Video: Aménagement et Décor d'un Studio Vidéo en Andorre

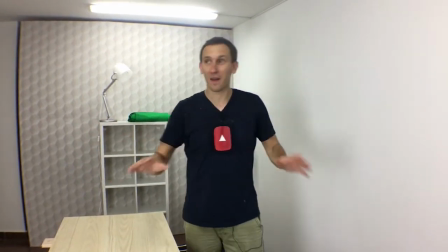Et voici le défi qui a été relevé, comment transformer une pièce blanche vide en studio vidéo modulable.
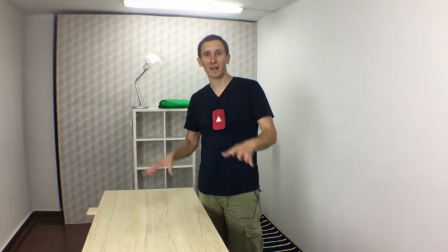Et ce studio vidéo va principalement servir à faire des démonstrations produits, c'est pour ça qu'il y a cette grande table ici.
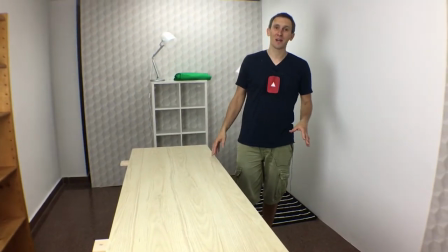Et surtout, je vais vous donner toutes les astuces de bien pourquoi ce décor là-bas.
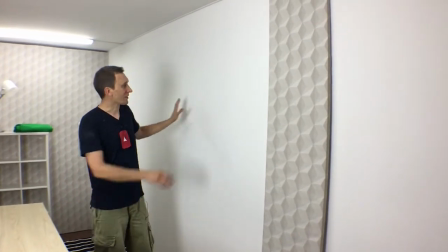Ici, le décor qui est ici n'est pas encore habillé, mais il viendra s'habiller et se décorer au fil des ambiances que l'on souhaite créer.
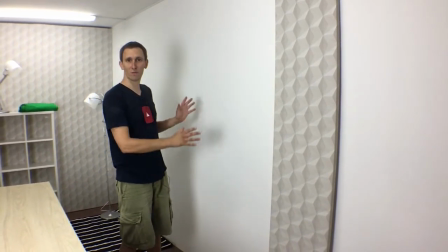Il pourra même recevoir des lumières de couleur qui feront un petit effet de couleur sur le fond de décor.
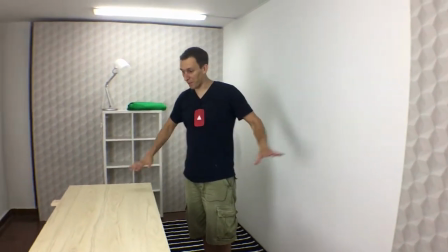Parce qu'en fait, ce que vous ne voyez pas encore ici, c'est que là, vous voyez que la partie décor. Je vais vous l'expliquer dans un instant, cette partie décor.
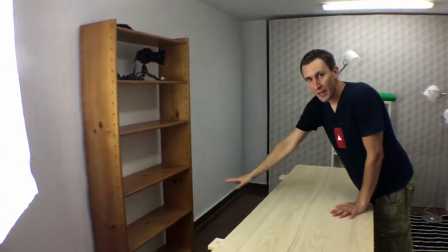Et toute la partie technique, en fait, elle se retrouve ici devant. Alors, j'ai opté pour ce système-là, en fait,
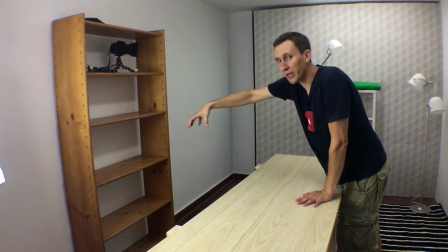pour éviter d'avoir un grand trépied qui viendrait en fait prendre trop de place.
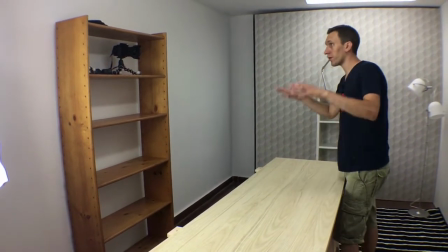Donc, j'ai essayé au maximum de mettre la caméra au plus près du mur. Ce qui permet en fait, lorsque le présentateur se présente ici, comme on peut le voir, comme je suis moi ici, face caméra,
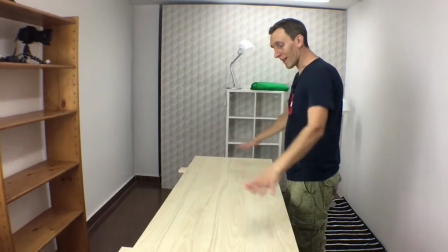eh bien, on devinera dans le plan que la table, on ne devinera pas les bords de la table pour que ça fasse joli,
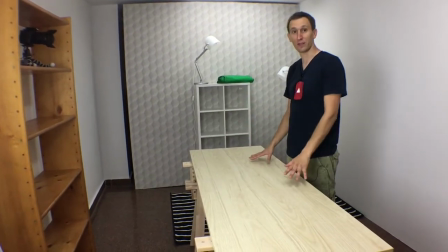ça fasse un bel effet. En premier plan, on verra donc la table pour la démonstration produit et le présentateur sera suffisamment
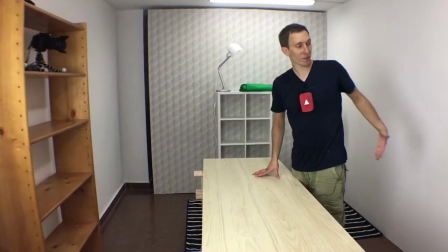près de sa table et avoir suffisamment d'espace derrière pour pouvoir se détacher du décor.
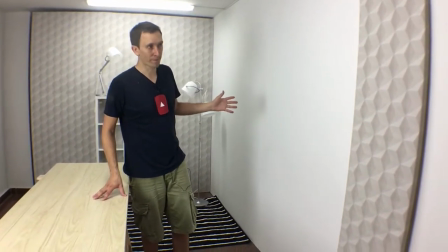Et le décor, ici, on pourra l'agrémenter au fil de ce que l'on souhaite réaliser. Donc, il y aura un premier plan de caméra qui filmera dans cet axe-là.
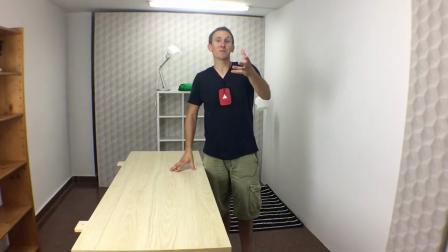Et je souhaitais, c'était mon petit délire, ma petite touche lorsque je suis arrivé ici dans ce studio.
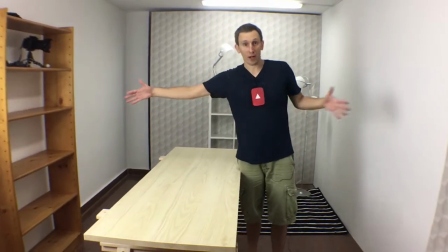Déjà, un, ça a été de traiter ce problème de largeur et donc de coller au maximum les caméras au mur.
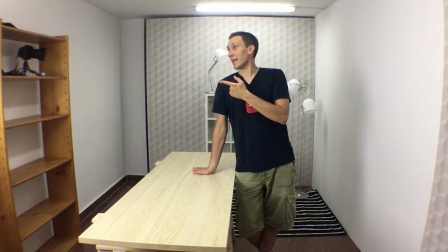Et dans ce dispositif-là, eh bien, en fait, les caméras qui sont collées au maximum au mur, il n'y a pas d'opérateur derrière.
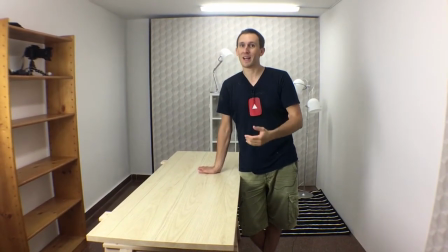C'est une petite astuce, ça fait partie de méthodes que j'enseigne qui permettent de pouvoir piloter les caméras,
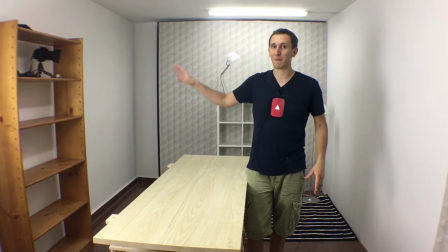le cadrage et voir tout le rendu parce que tous les signaux de caméra, là il n'y a qu'une seule caméra mais demain il y aura deux voire même trois caméras,
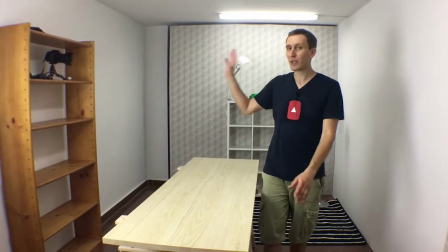on pourra faire du multicaméra, toutes les caméras seront reliées à la régie.
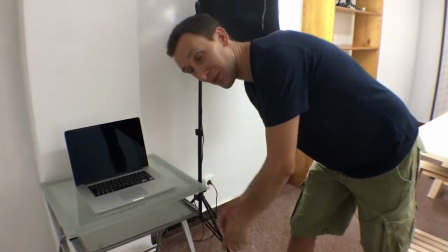À la régie qui est ici et qui viendra recevoir un bel iMac
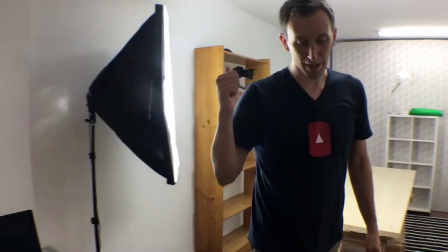sur lequel on pourra connecter tous les appareils et avec la méthode puissance live,
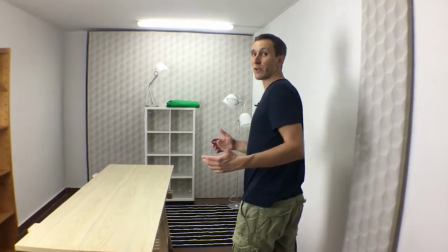eh bien on pourra en fait bénéficier d'une régie virtuelle et faire plein d'effets
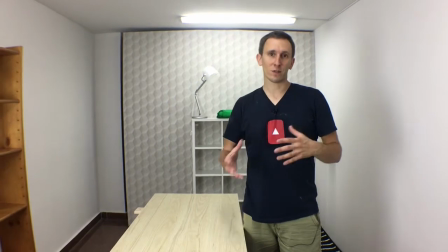de montage avec des effets d'incrustation qui sont des méthodes inédites que j'enseigne dans
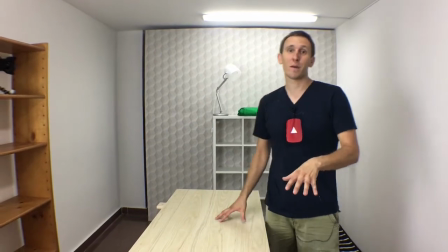ma méthode puissance live. Donc ce studio ici vidéo va bénéficier des enseignements de cette méthode et ils pourront donc faire tout
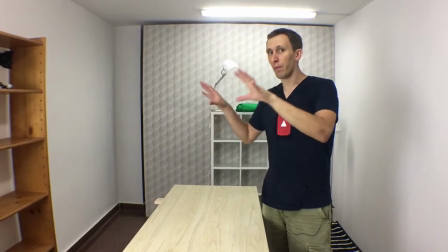leur tournage et voir les enchaînements de plans quasiment en direct sous leurs yeux.
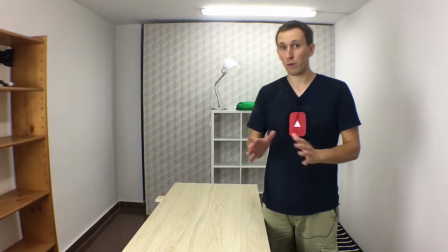Et à la fin, ils auront un bel enregistrement Full HD. Il n'y aura même pas besoin de logiciel de montage.
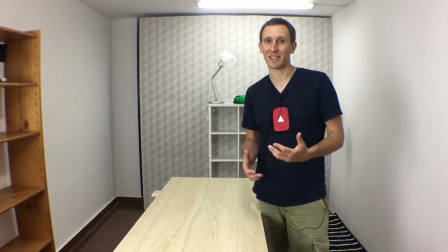Donc, ils vont gagner en efficacité pour leur réalisation vidéo.
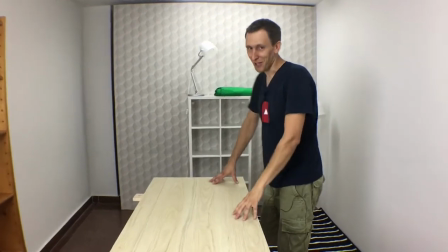Et donc, la petite touche, c'était la petite touch Thomas Gazio Touch, ça a été de créer ce décor ici.
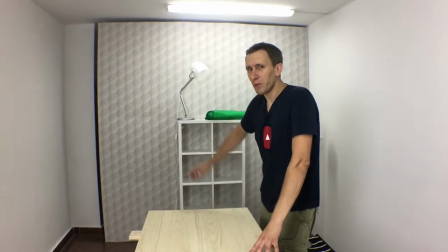Et là, vous allez me dire, mais attends, je comprends pas là. Pourquoi tu crées un décor ici alors qu'il y a une caméra qui filme toute cette partie-là?
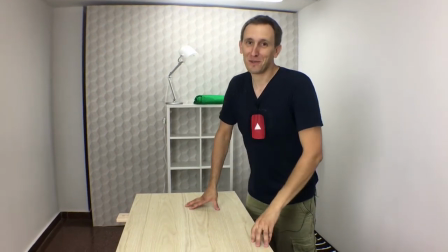Eh bien, parce que je tenais à ce que ce studio soit modulable.
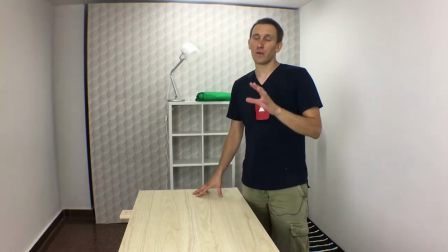Et donc, modulable, ça veut dire que je voulais qu'il puisse y avoir un deuxième plan de caméra.
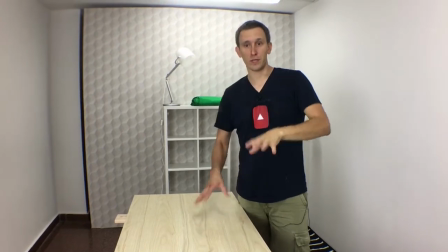Un deuxième plan de caméra qui mettra le présentateur et son produit en vedette. Et le deuxième plan de caméra, il viendra à peu près d'ici.
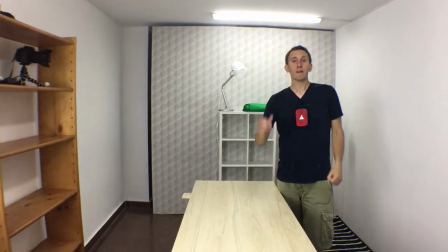Et en fait, ce deuxième plan de caméra,
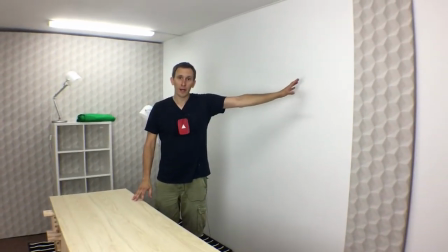il pourra capter la perspective de ce mur et également la perspective de ce mur qui part comme ça.
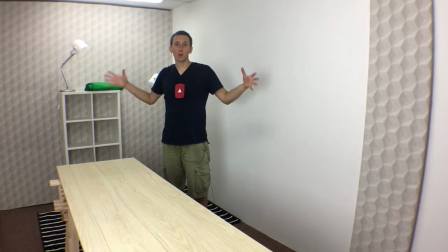Et donc, ça fait vraiment un esprit cosy, un esprit intérieur d'appartement.
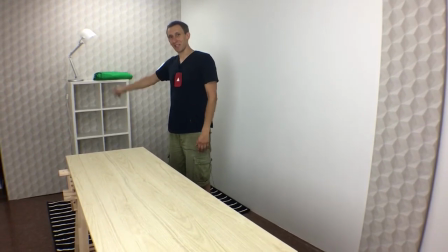Et la petite subtilité de ce décor ici, que j'ai réalisé et monté avec mon ami ici qui est derrière, qui tient la caméra,
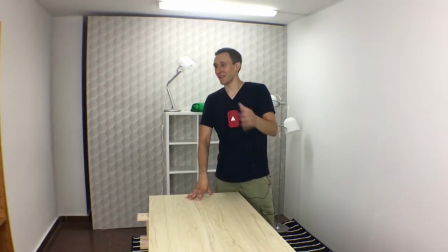Jean-Christophe Bizou, qui sera vraiment aux commandes dans ce studio, qui va s'éclater à faire plein de tournages vidéo sur ce studio qu'on a réalisé ensemble,
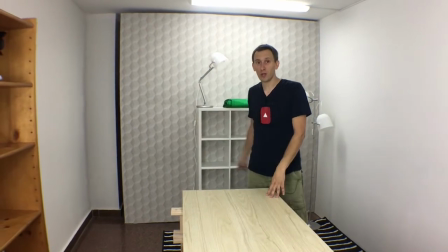eh bien, tout ce décor ici, il est modulable.
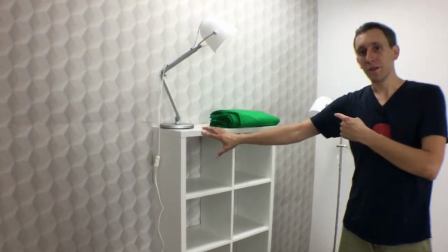Ça veut dire que, avec une autre personne, chacun vient de son côté et peut retourner intégralement ce décor.
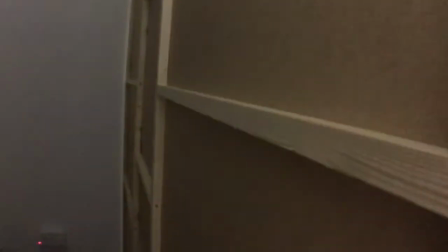Hop, je ne sais pas si on le voit derrière.